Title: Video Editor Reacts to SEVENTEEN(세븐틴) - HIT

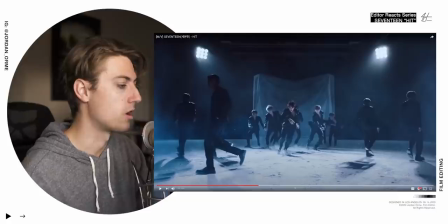But just the flashing lights on them works so well you literally color grade it so
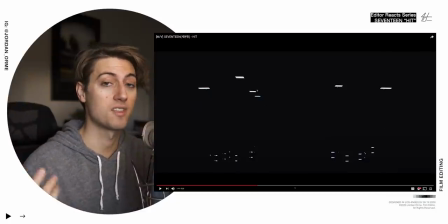Contrasty where all you see is white and black and so the only white parts that we see are the lights here And then everything else is black.
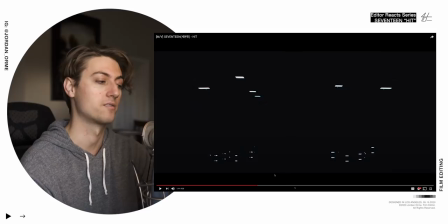So it looks freaking dope
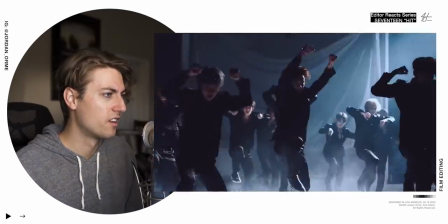Oh Crossfade really quick So you can see two images at the same time.
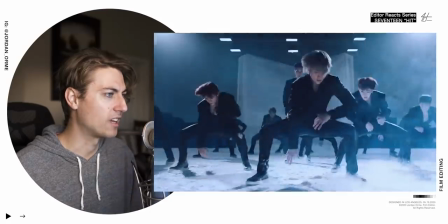Oh my oh my
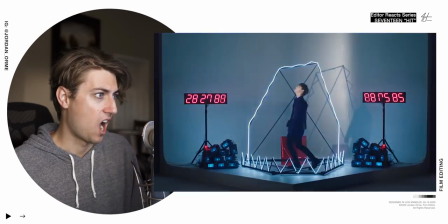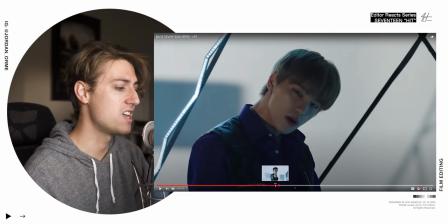I've been shot in the face by 17 and the freaking dope music video
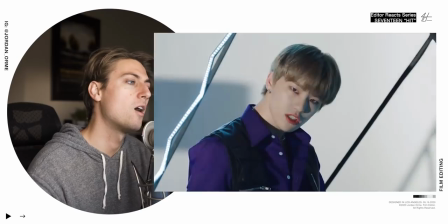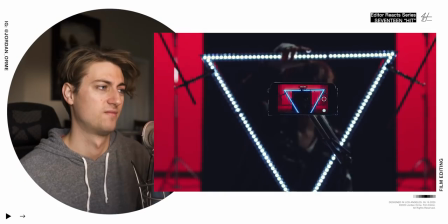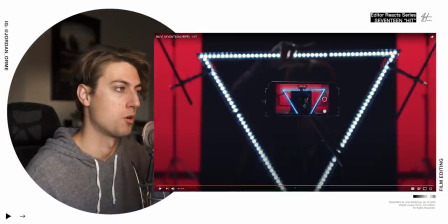Okay, so here's like an editorial technique that everybody can apply across the board If you show like a flashy something between two
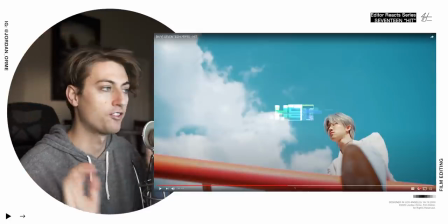edits So you have a one shot and then another shot and then you have a flashy something the flashy something it kind of distracts your eye Really fast and it allows
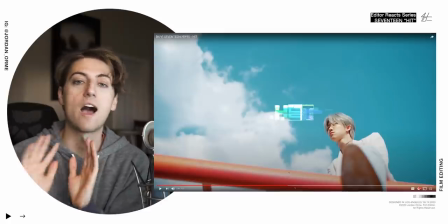us to make the transition between two different just not alike scenes very smooth So what we have is like a really bright scene
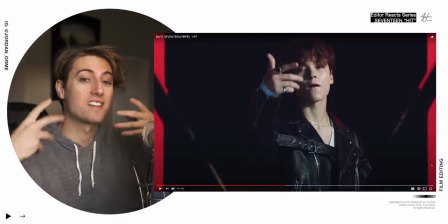and then we have a really dark scene So to smooth out the transition they add some graphics and a little bit But the graphic comes on in the black scene
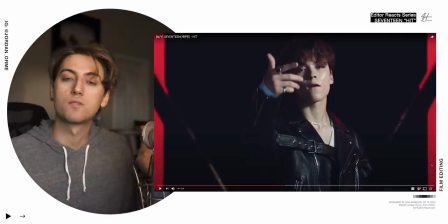and then ends in the white scene And it just really smooths out and kind of melds the two shots together.
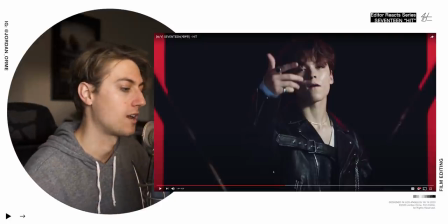So check it out
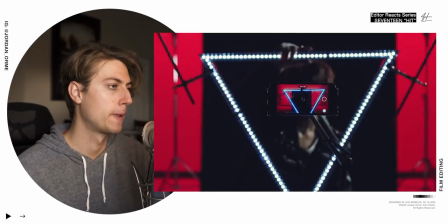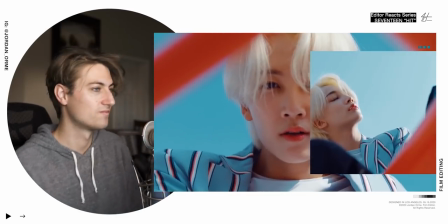Camera logo A little frame within the frame
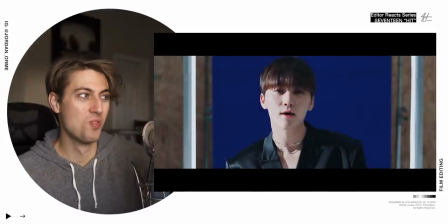Yes, that is how you use Freaking BLEEEEEN Guys, this is getting me so hyped.
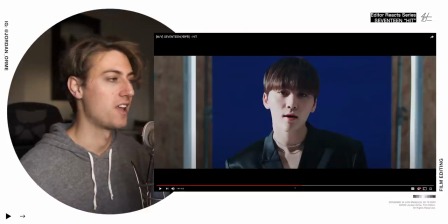I apologize for my absolute insanity But look, they used the blue screen Again during that blah,
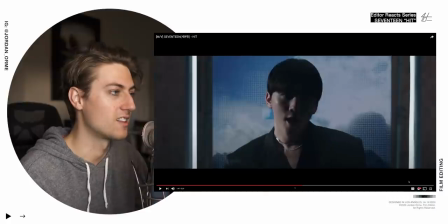we have some flashing lights And we use the blue screen to turn it into like a digital cool light looking lightning thing
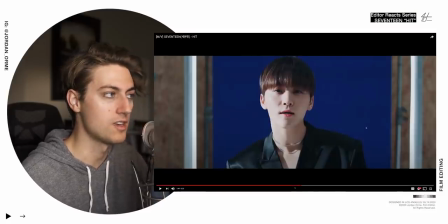Amazing, literally amazing So that blue screen you use for keying and you can literally put any image on here and that's what they did for that section
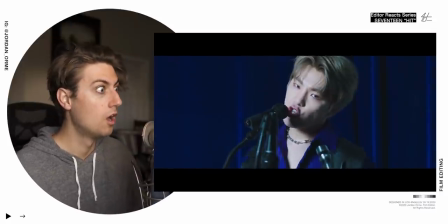Oh, that's so cool. They mapped the shot to a flag.
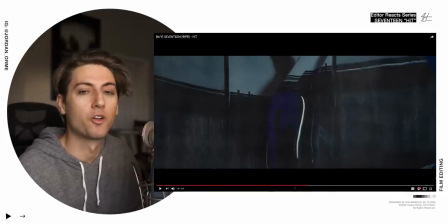So we saw flags earlier. There was like a green one, I think, somewhere. But literally, what they did was went in After Effects, took the shot, and mapped it to the flag.
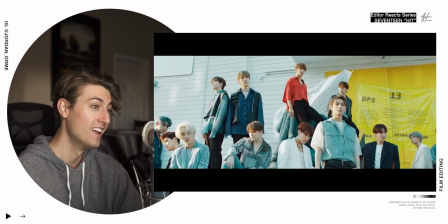And made it... They're on their next level.
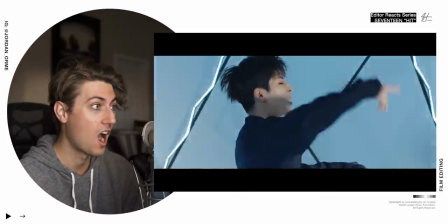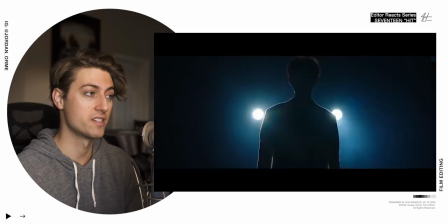Bro, 17 is crazy
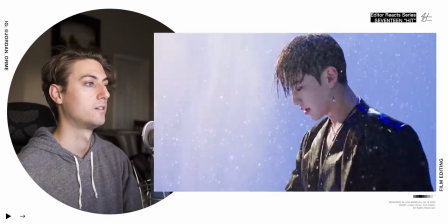Literally literally stop I can't watch this anymore. It's hurts me. It hurts me. This hurts my soul I feel like I'm a terrible editor because why doesn't my work look like this?
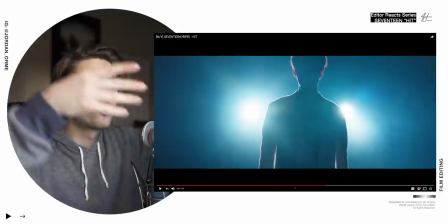It's really basic things like as the drum roll builds up the image just gets crazier And then when it releases the image gets slower,
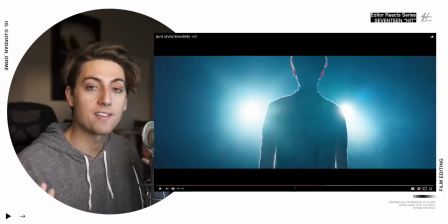but still very intense So like we go from fast motion to slow motion on the beat drop really easy
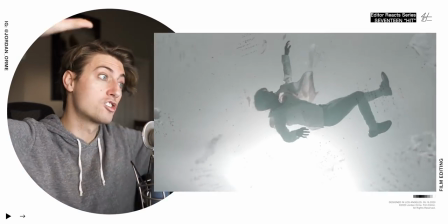Chaos slow
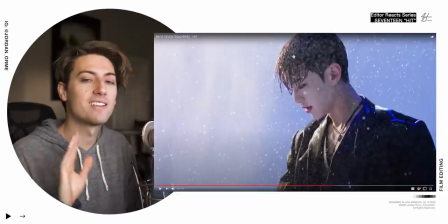And as you see how you like whipped his head like that matching things to the snare is also very very important You're editing music videos.
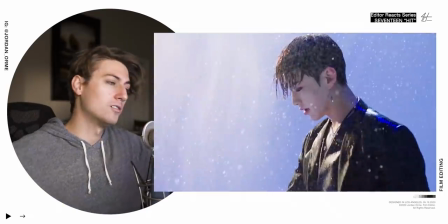So he goes out goes oh So good
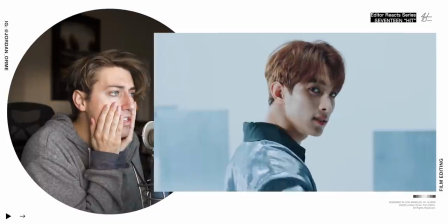Dancing is crazy. Oh my god Did he literally just flick me?
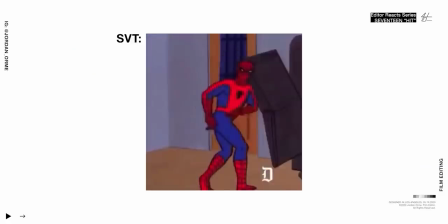He was just like What did he do with his finger?
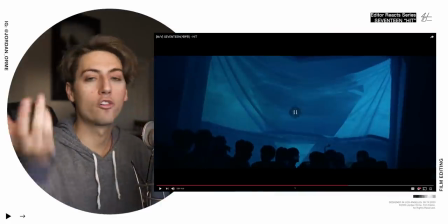Well, hold up here He literally flicked me he literally was like hit sound.
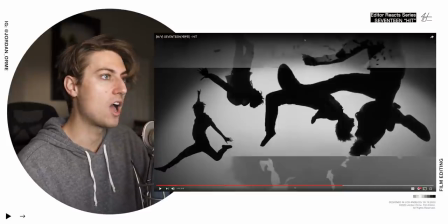How did they make this shot? How did they make this shot?